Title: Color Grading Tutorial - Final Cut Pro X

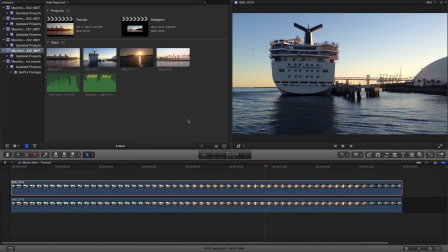4s
what is going on guys it's KingTouchPro and welcome back to another video in today's video I want to go and show you guys how to color grade inside of Final Cut Pro 10 if you guys don't know what color grading is color grading is a process of enhancing the color of a film a video or an image in other in other words so it's very simple and let me go and show you guys
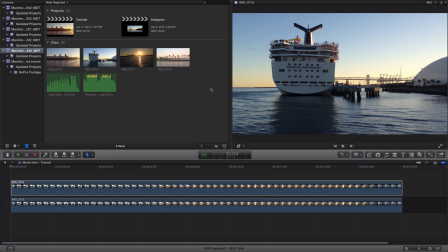24s
how to do that right now so this is the footage I have imported into Final Cut Pro 10 so here
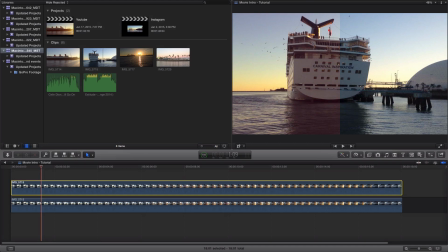31s
the after horrible after and before so right on the left side you have the color graded footage and on the right side
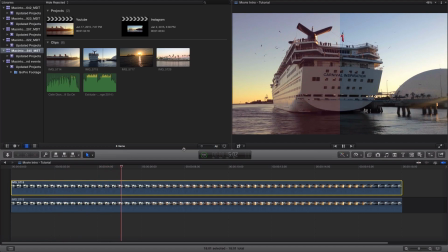37s
is the original footage and you could tell that on the left side it's a little bit warmer giving it a happier
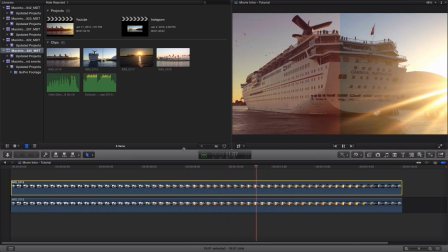43s
upbeat theme to the footage and on the right side is this looks boring to straight out of camera and that's what we're aiming for we're aiming for
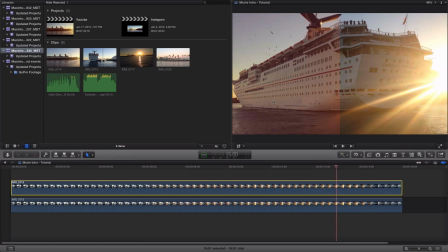52s
a happy upbeat theme for this footage at least in your case it could be different okay so just keep that in mind I'm going to show
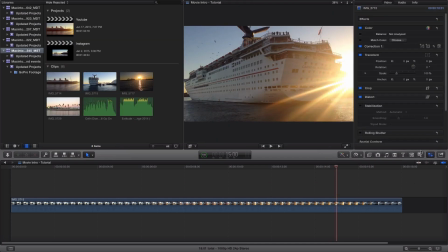60s
you guys how to do that right now so I'm go over to the inspector open up the inspector you guys don't have that go over into the top go to window and
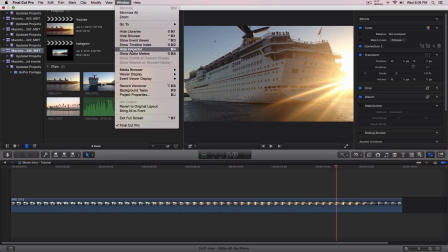68s
inspector so you have show inspector I already have it open so it says hide anyway once you have that open in
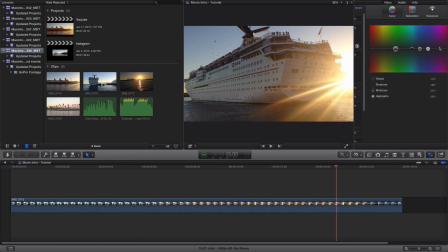75s
the color under effects you're gonna have correction one click on the arrow right here and you're gonna have global shadows mid-tones and highlights what we want to go and change is the shadow the shadows mid-tones in the highlights you could you could change the global and if you guys don't know
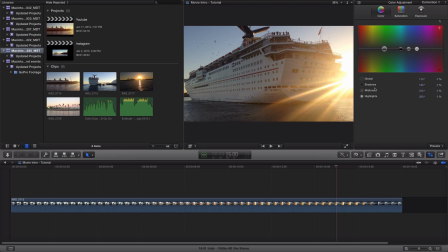90s
what each one of these does in other words the global will change the whole entire image the whole color for the whole image or video and the shadows will affect the darker areas of course the mid-tones is just the
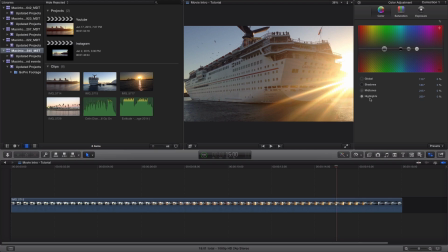106s
mid-tones in between and the highlights is the brighter areas ok now the shadows if you click on you can see this little target and it shows you which one is selected someone go over the shadows and I'm going to drag this down just to give it a little bit of a warmer feel. The mid-tones, I'm going to bring this down just like that.
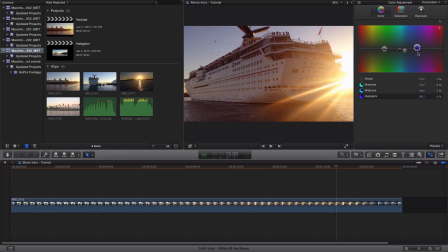124s
And the highlights, to bring the brightness a little bit up, I'm just going to bring this a little bit to the left here. So top left, just like that. And then for the saturation, again, same thing.
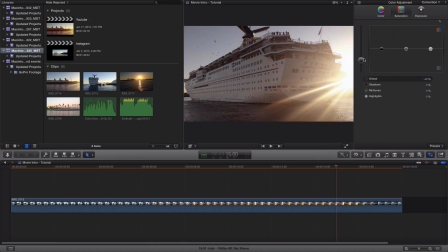138s
This will just change the strength of the color for the whole entire thing. for the shadows I'm just gonna go ahead and stair step this so I'm gonna bring this up just like that for mid-tones and the highlights just like that this is what I usually do for this at least I'm
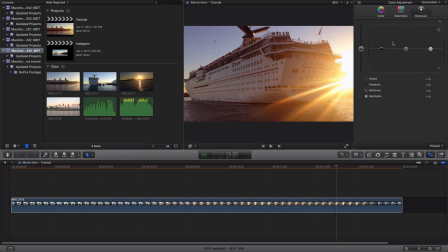154s
gonna bring this down just like that and the exposure pretty much changes the brightness or the whole overall brightness of the film so the shadows I am going to bring that up just a little bit the mid-tones I usually don't change the mid-tones as much and the highlights I'm going to
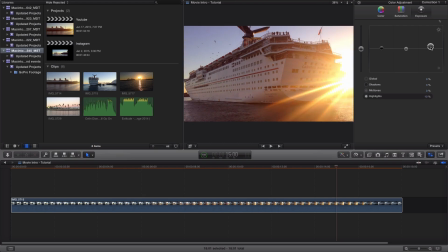170s
bring this a little bit up because it's a little bit dark I want to bring up the brightness because of the Sun just to give it a little bit of a brighter feel This is what we have so far again.
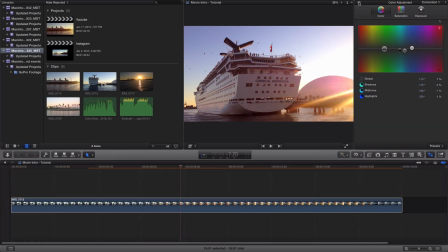181s
You could take a long time with this Okay guys, so this is all a matter of personal preference, and if you guys want a darker Like a moody feel a theme then go with cooler colors Okay, so blue purple pink something like that if you guys want something that's more upbeat
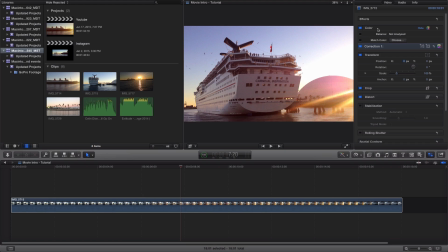198s
happy Then go with warmer colors such as orange yellow and red.
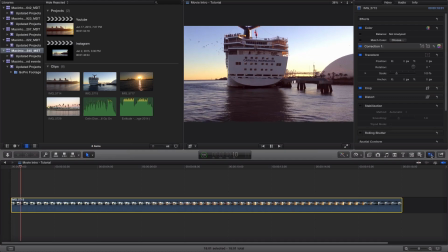203s
I believe so and that's what I'm achieving here or what I have achieved here Again, this is just quick.
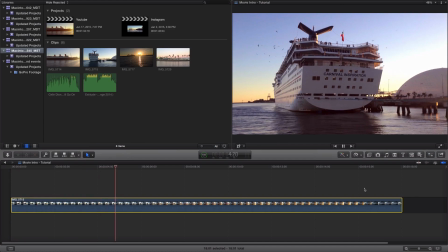208s
I could take forever minutes hours on color grading And again, this is pretty much what color grading is you're just enhancing the color to set it to a specific theme that you're
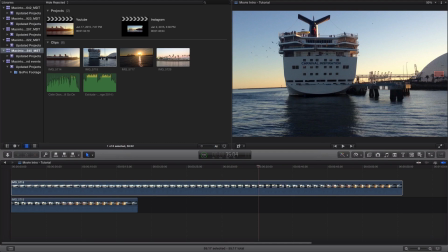217s
aiming for so this is what we have here the before and it looks kind of boring and
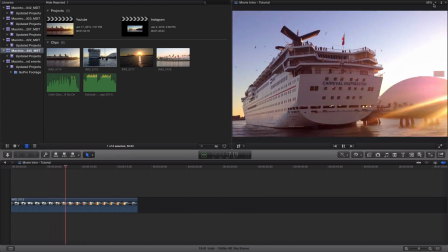224s
after Footage here that looks awesome to in my opinion so
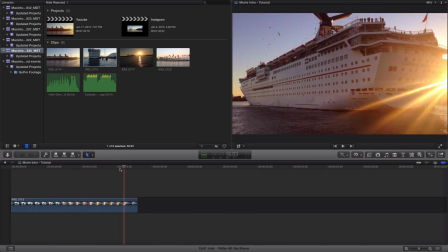229s
you can see here It just sets a warmer feel to the footage So if you found this video helpful, please leave a rating below comment for your guys's video ideas because this week I'm aiming for your guys's suggestions Sorry for for not
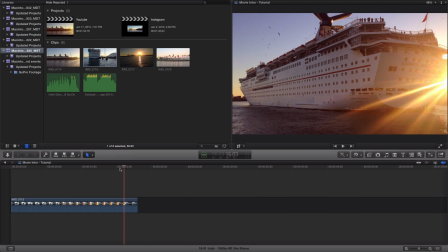243s
posting videos lately That's because I have been arranging my desk and if you guys want a desk tour Please tell me in the comment section below.